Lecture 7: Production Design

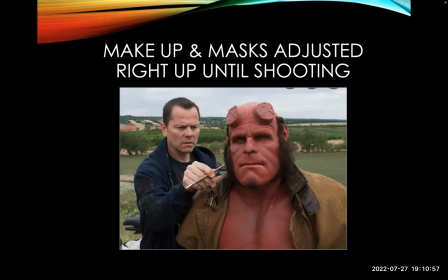43:46 These things are really hot, so that's why they have to tweak them right up until time and they have to consider for the actors their comfort
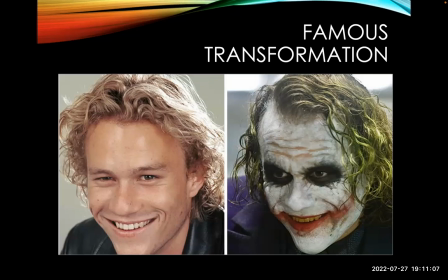43:53 we can do aging as we see here of jared leto famously the makeup that i believe heath ledger came up with on his own it was so
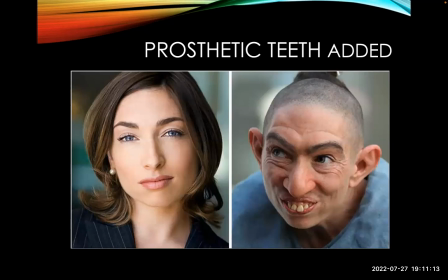44:02 important to the joker character we can take someone very beautiful add prosthetic nose
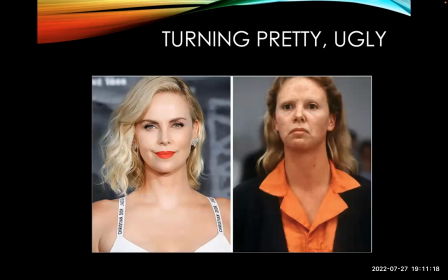44:07 prosthetic ears and teeth okay to make them look very different uh turning pretty ugly this is done by not well some makeup but mostly by
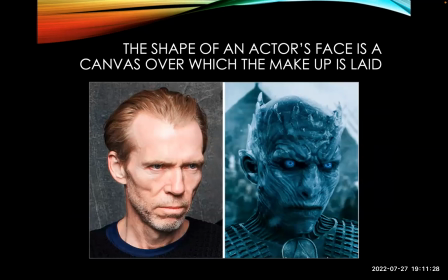44:17 her gaining weight um the shape of an actor's face is a canvas over which
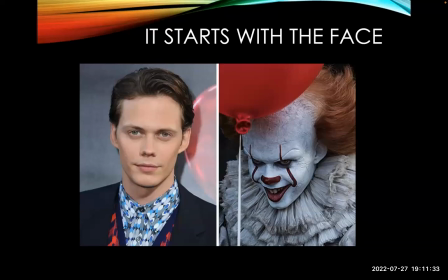44:22 makeup or prosthetics can be laid okay it starts with the actor's face
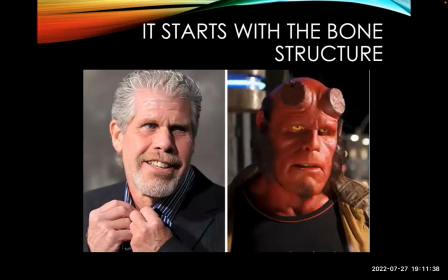44:27 okay and that face is used that we can see here from it to make something fantastic um some actors have great bone structure like um this actor here who appears
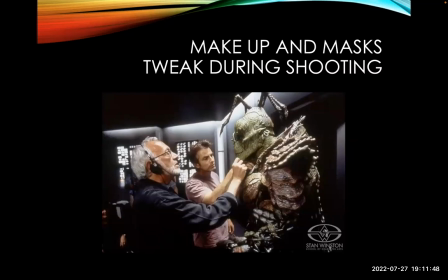44:38 in a lot of movies as tough guys in masks and makeup get tweaking during shooting and whenever they call cut the makeup crew comes in tweaks it a little bit gives the actor a little water okay we're ready
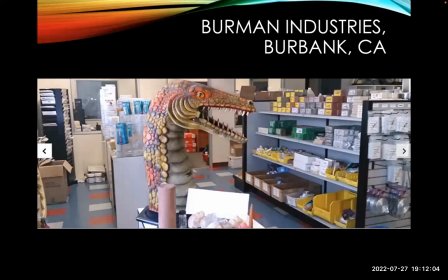44:52 to roll they zip out and they start rolling you can find all this monster makeup at a place called burman industries they do they do
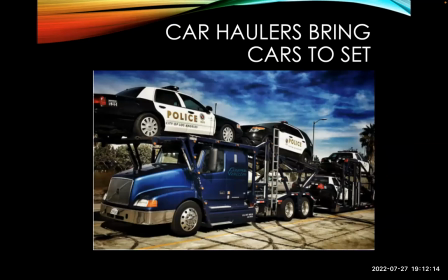45:00 sell professional stuff to amateurs it's up in burbank california and so the last thought because we're running out of time i just want to give you guys just a little bit on vehicles remember every vehicle that you've seen has to be brought there so they literally have hundreds of say police cars for
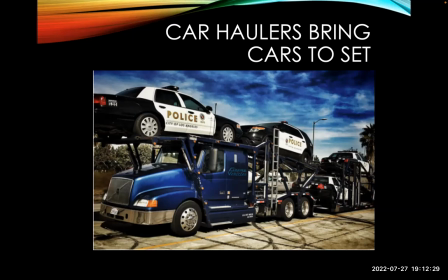45:17 a scene these cars might work or they might not work and they might just be kind of pushed into spot and they're parked every car you've seen in a
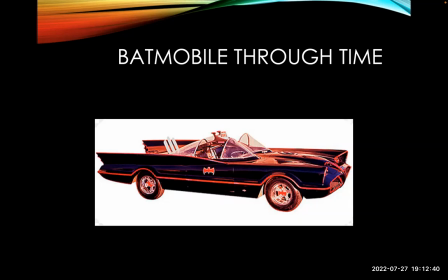45:25 film was placed there so think about that next time you watch a movie um real quickly on the batmobile throw time so in the
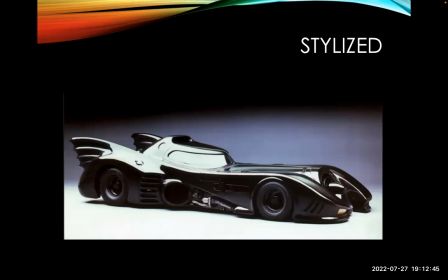45:32 60s you had the silly campy show you ended up with a silly campy car in the 90s you had a more dark stylized kind of fantasy world not realistically
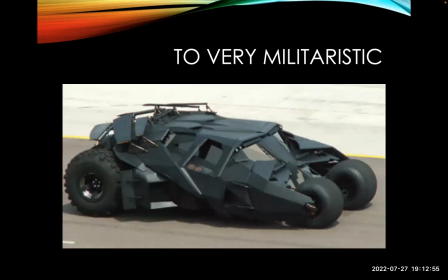45:42 dark more like fantasy dark so you got a fantasy dark car as we move up into the Christopher Nolan more modern um Batman films
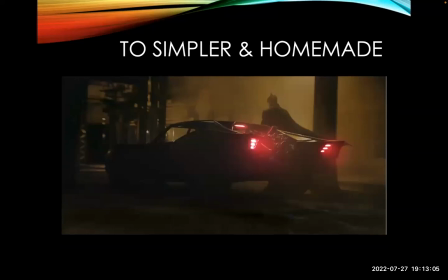45:51 you ended up with a dark very realistic tank-like looking device that looks like it could actually be built and then here with the most recent Batman they've kind of gone back to dark again but it's more homemade it looks
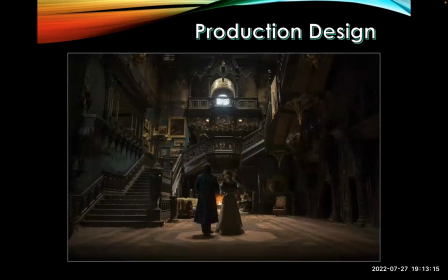46:04 like a modified sports car so on that note we will end our
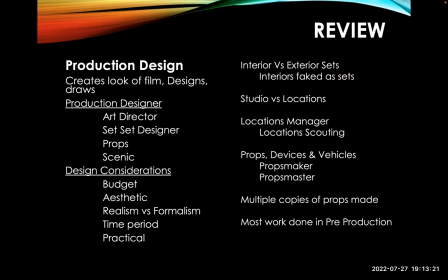46:09 production design conversation let's go to the review so production design creates the look of the film and gives us the entire set to look at and that's done by the production designer and they create design and draw under working underneath the project production
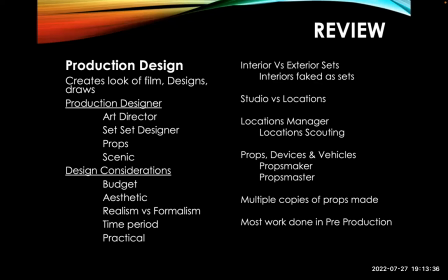46:26 designers the art directors uh set designers props scenics um things for for consideration when you're designing you have your budget your aesthetic what do you look trying to get what is it supposed to look like realism versus formalism time period does it need to work practical
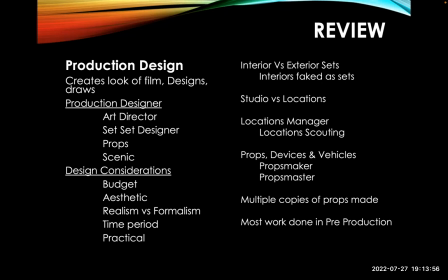46:46 considerations we talked about interior sets versus exterior sets